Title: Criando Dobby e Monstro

We've heard some crazy things fill in for whatever the creature's supposed to be.
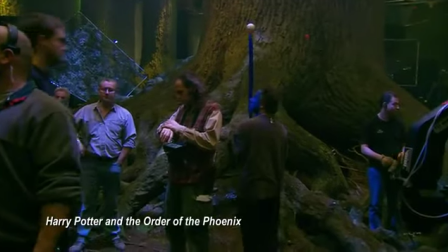0:08 You know, sticks, tennis balls, dots, numbers.
Very good.
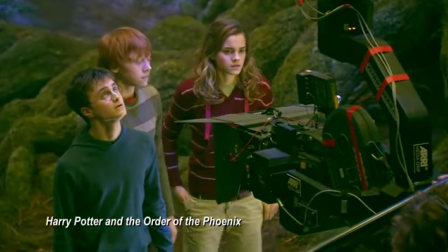0:14 That's lovely. Okay. Let's go one more. Okay. Let's go.
You know, it's different every time. We have to be quite careful, though, because sometimes it gets a bit absurd... ...and then you just start laughing, and you can't really take it seriously.
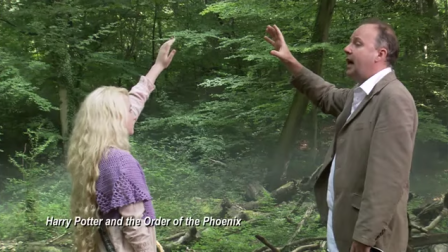0:27 Action.
It's quite a weird concept, really, just to kind of react to something that's just not there at all. Especially when it's quite an animated kind of thing, like Dobby.
I'm Jason.
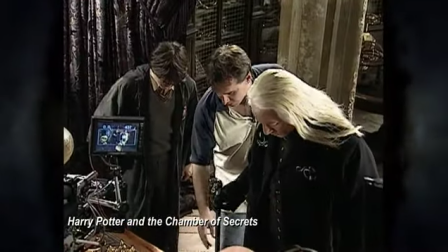0:42 You need to move to your left a little. Okay. Locking Dobby. Oh, I know what you're talking about.
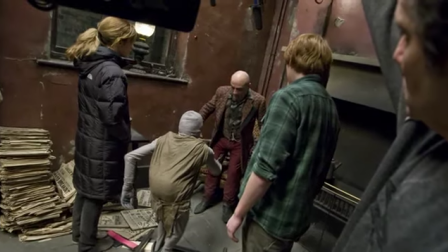0:47 Yeah, I know what you're saying.
They've really changed the way they do that now. They've got these doubles to stand in for these creatures and do the line.
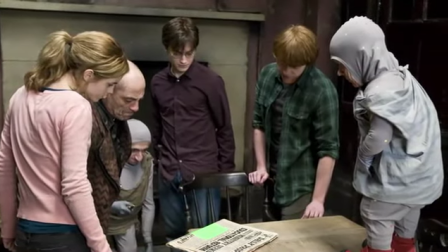0:55 So you're actually talking to a person. I've had to supply some people today to kind of be doubles stroke stand-ins for Dobby and Creature,
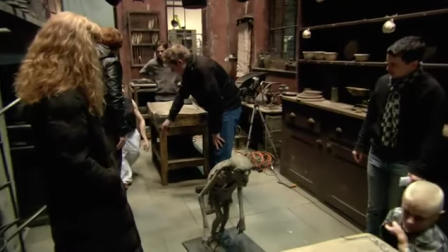1:05 which is quite interesting.
Come over here. I just want to strike Nancy Graham.
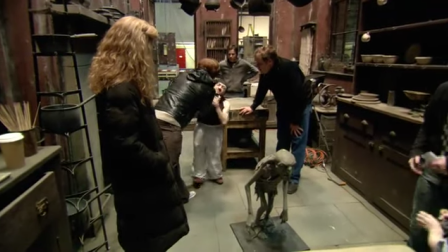1:10 You've got to come. Ah! Ah! Creature!
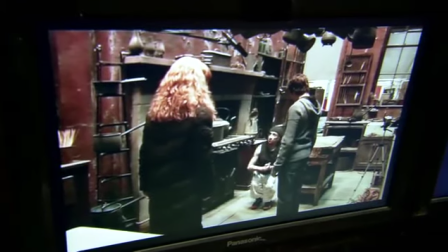1:17 Because, of course, also we've got not only the short actor in there, we've also got somebody else providing the voice of the character, so they're working as a team.
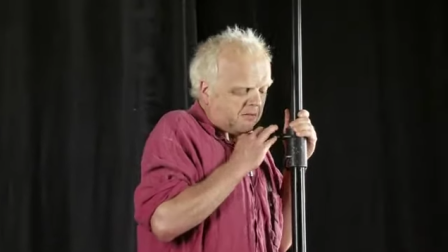1:28 Dobby?
I enjoy playing Dobby. That said, I never really take full credit for the character... ...since it's... ...a large part of its character comes from its movement... ...which I can only suggest and they can realize. When I did it in the second film... ...it was very much me in a sound studio... ...working with the film that had already been shot... ...with a ping-pong ball on a stick, which was gonna be me... ...and offering up suggestions.
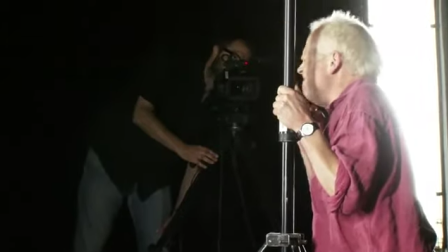1:55 You know, how he might move, how Dobby might move. Whereas this time, Diane, my collaborator, comes on.
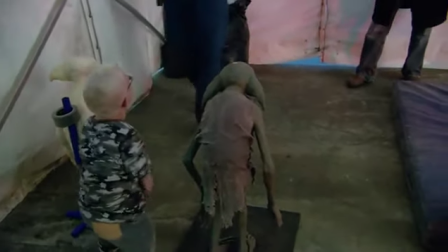2:01 She's closer to the size of Dobby. So she then gives a scale to what I've suggested and proposed. I'm Dobby. That was a move, wasn't it? Because he's a creature. But I'm better, because I'm younger. She's the nicer one. Yeah, you're the horrible one. I'm the grumpy, old, miserable geek. Grumpy old one. Oh, yeah, we're really enjoying it. Yeah, yeah, really brilliant.
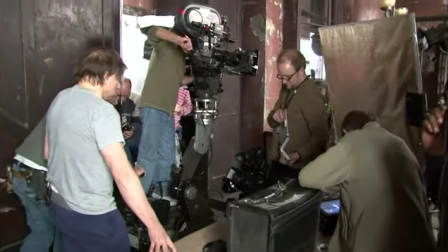2:26 I don't want you!
It allows David Yates to direct the whole scene with all the integral parts.
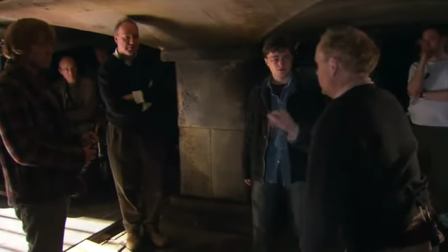2:35 You want me to notate this in my head? Take me a little moment just to retain what he's saying.
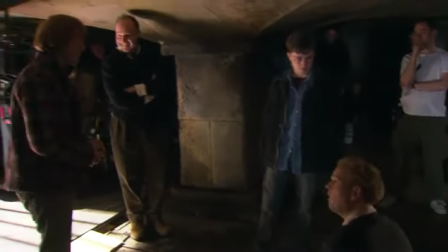2:41 Getting up with the crates.
In the past, you would shoot the stuff with nothing in there...
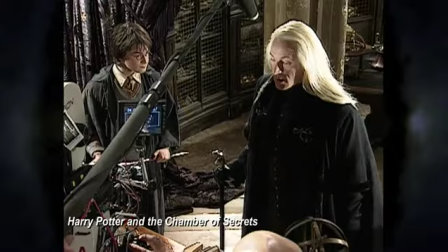2:48 ...and it's harder to perhaps get real interactions between the live-action performers...
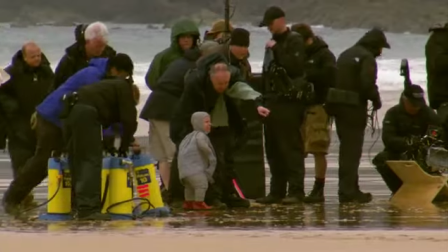2:54 ...the 3D characters and create an electricity between the two elements.
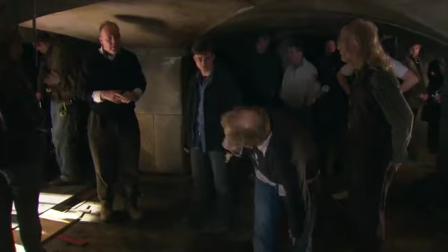2:58 Do you need me to vocalize at all? Like, just to go, ah! Yeah, that'll be great.
Now that the performance act in the scene, I think you get a far more vibrant exchange from the live-action actors...
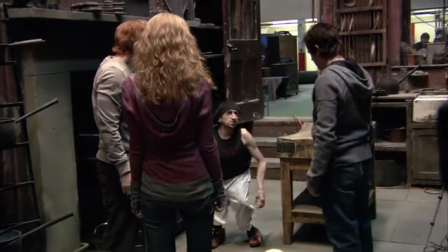3:13 ...and it gives you a more potent sequence.
Who was it, Kreysha?
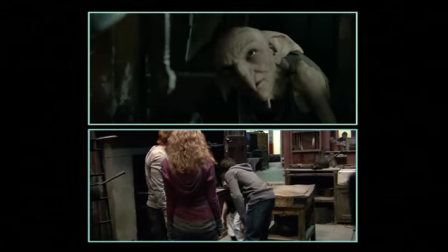If you can have another actor on set to interact with... I mean, it helps your performance no end.
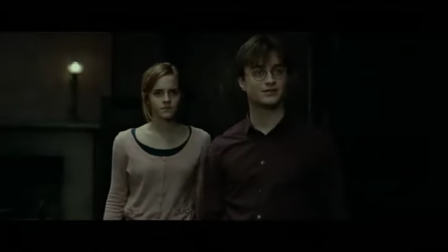3:31 You know, hopefully when the audience sits down to watch the film, it'll be a seamless character interacting with the actors and prove to be very realistic.
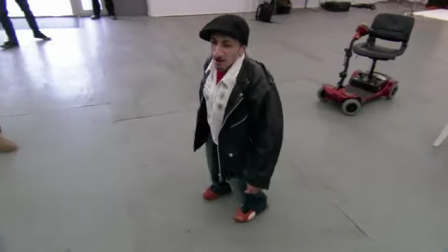3:39 Ah, Harry Potter.